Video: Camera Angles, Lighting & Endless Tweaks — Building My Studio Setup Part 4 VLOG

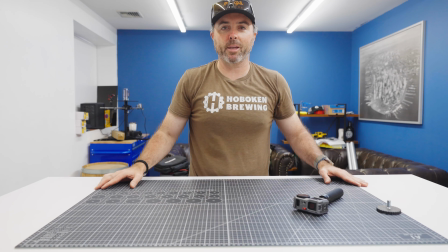(4:09)
No, there's just no point, right? Let's just keep it like this. I think this is great. It almost has like a nice kind of runway.
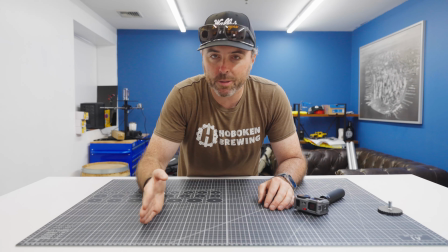(4:15)
These are cool because these lines are all based off the angle.
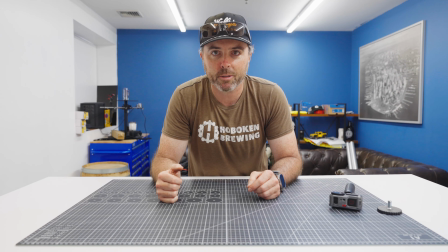(4:20)
They're bringing you in. It's actually a really cool leading line, like setup organically that I didn't anticipate.
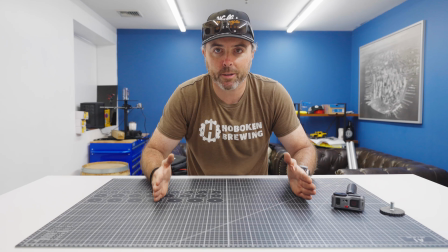(4:29)
So it's cool. Like everything kind of is like, right, like whoop, whoop, whoop, right?
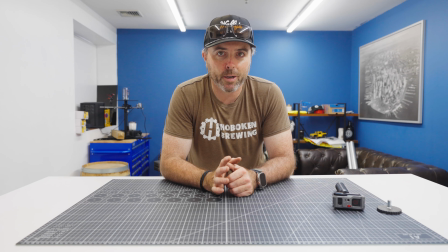(4:35)
So that's pretty cool. I think I like this angle. But I'm looking at the camera, the screen here, but it needs to go a little higher. So why don't we try that? And I think if we go higher, we can get a little bit more at eye level and then get a little bit less of this ceiling.
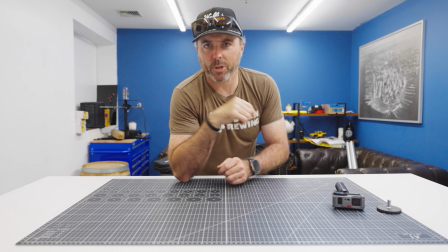(4:52)
And okay, let's try it. Okay, this isn't gonna work.
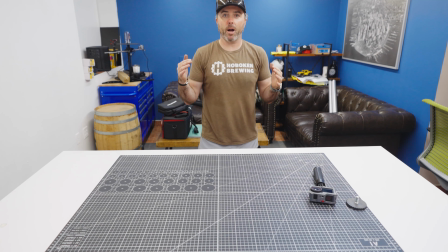(4:59)
We're getting there though. So, all right, I think we're too high. Again, I like this.
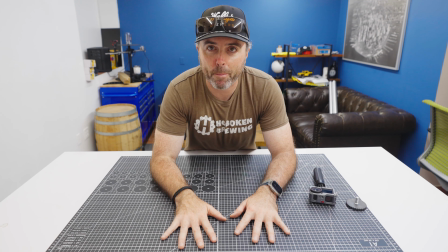(5:08)
What if I move it back? Let me try that.
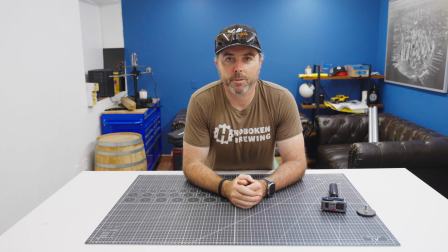(5:13)
Okay, a little bit better. I think I'm better framed in the middle here. The camera's off a little bit. It's fine. It's just the concept. But like me standing up, I'm too high, so I still need to come higher.
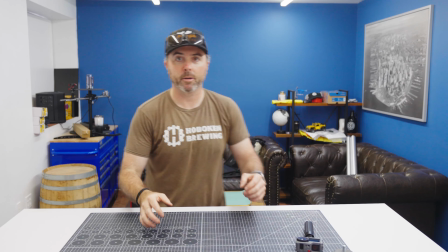(5:28)
Let's try that. Any better? It's a little bit better.
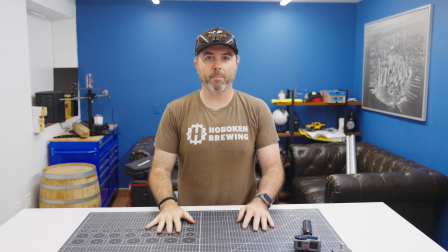(5:34)
Yeah, I mean, maybe I'm framed well here.
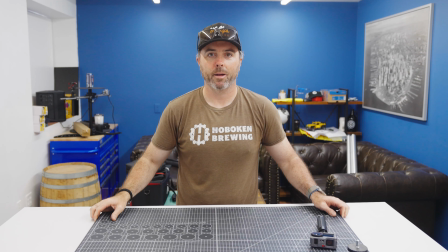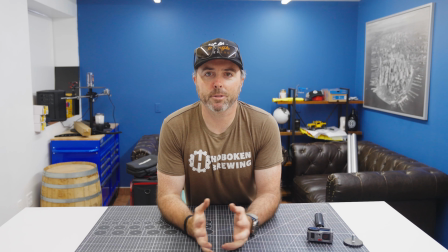(5:43)
That's not bad. This isn't bad. Like this is perfect. I'm in focus.
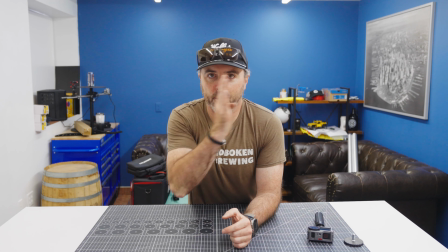(5:48)
I'm in center. Both ways. This isn't bad, right?
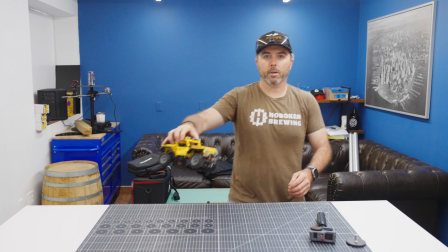(5:53)
Now let's just pretend I'm doing something. Like we can put something here. We can put something here.
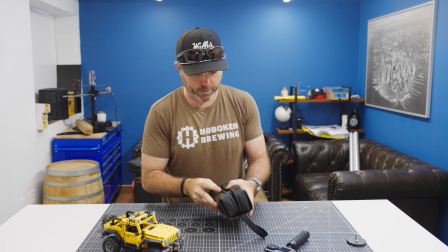(6:02)
All right. How about this? We're doing a comparison of the Osmo Pocket 3 and the Action 5, right?
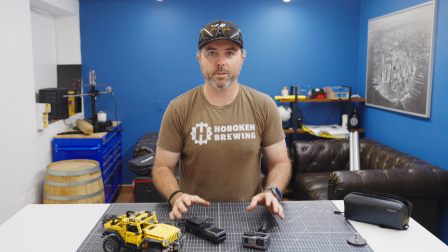(6:11)
So I would be here, kind of doing something. See, like it's okay. It's just it needs to be better there.
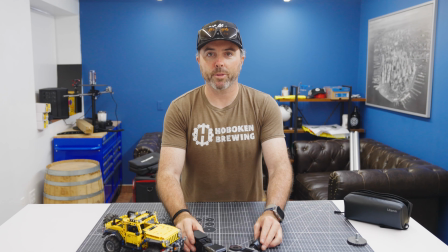(6:18)
I just don't want this to go off frame, right?
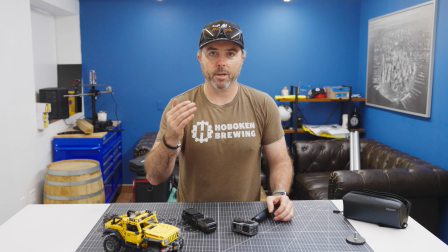(6:20)
Like I want you to see what I'm doing, which means that I need to zoom out a little bit and get a little closer.
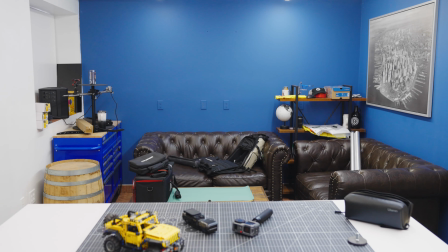(6:28)
We're going back and forth here. I have a 16 to 35 mil zoom lens here. That's all I got. So we got to make this work. What if we go on an angle?
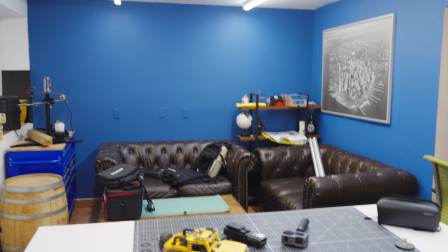(6:38)
Am I getting crazy here?
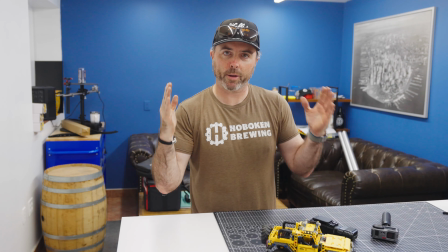(6:42)
Okay, I'm not in center, but this isn't bad. I was trying to go like, 90 degree, like perpendicular lines, everything, but.
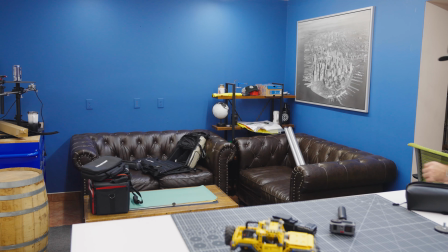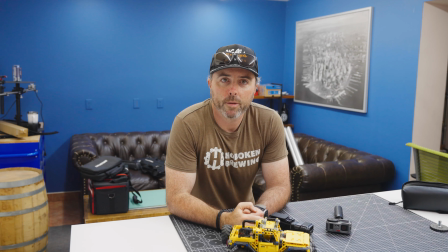(6:56)
Okay, what about this? This isn't bad. I don't know.
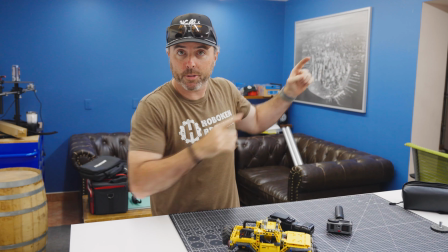(7:03)
See, you get a little bit of a leading line here. See how like where am I? It's over here.
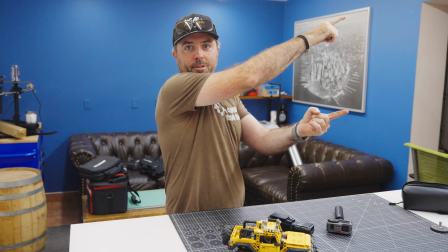(7:09)
These come. These go in and down, so
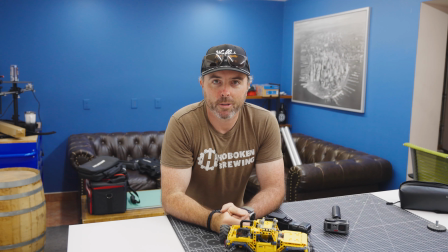(7:16)
what is that point of all lines go to there? That is creating that towards my head a bit. I don't want to think too much into this, but at the same time, I want to just set this up, set it and forget it.
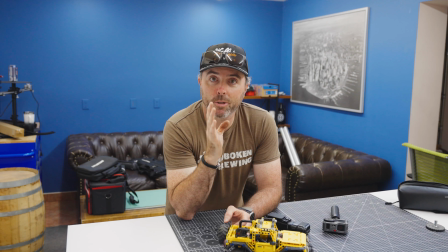(7:30)
Okay, so the angle I think is pretty good. I don't mind it. I don't know if it's just visually like your eyes like it better the other way where it was just more flush 90 degree on versus this like maybe like 15 degree angle.
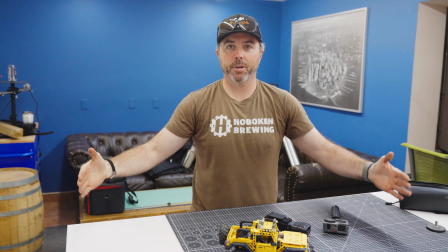(7:51)
I can move this so that we're perpendicular here, which is fine. So imagine that this desk is this way.
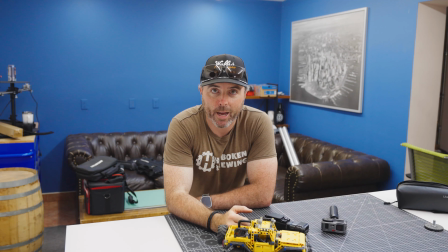(7:57)
I'm more worried about the background and how that is perceived on your end.
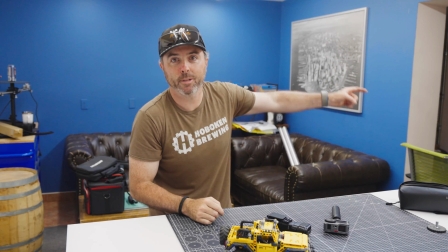(8:03)
I think you still get this right here. You can see that, right?
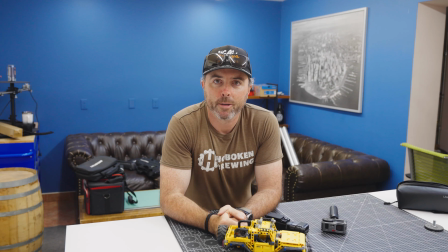(8:08)
So I gotta figure that one out. But and we're also getting pretty close to my key light here. I don't mind it though.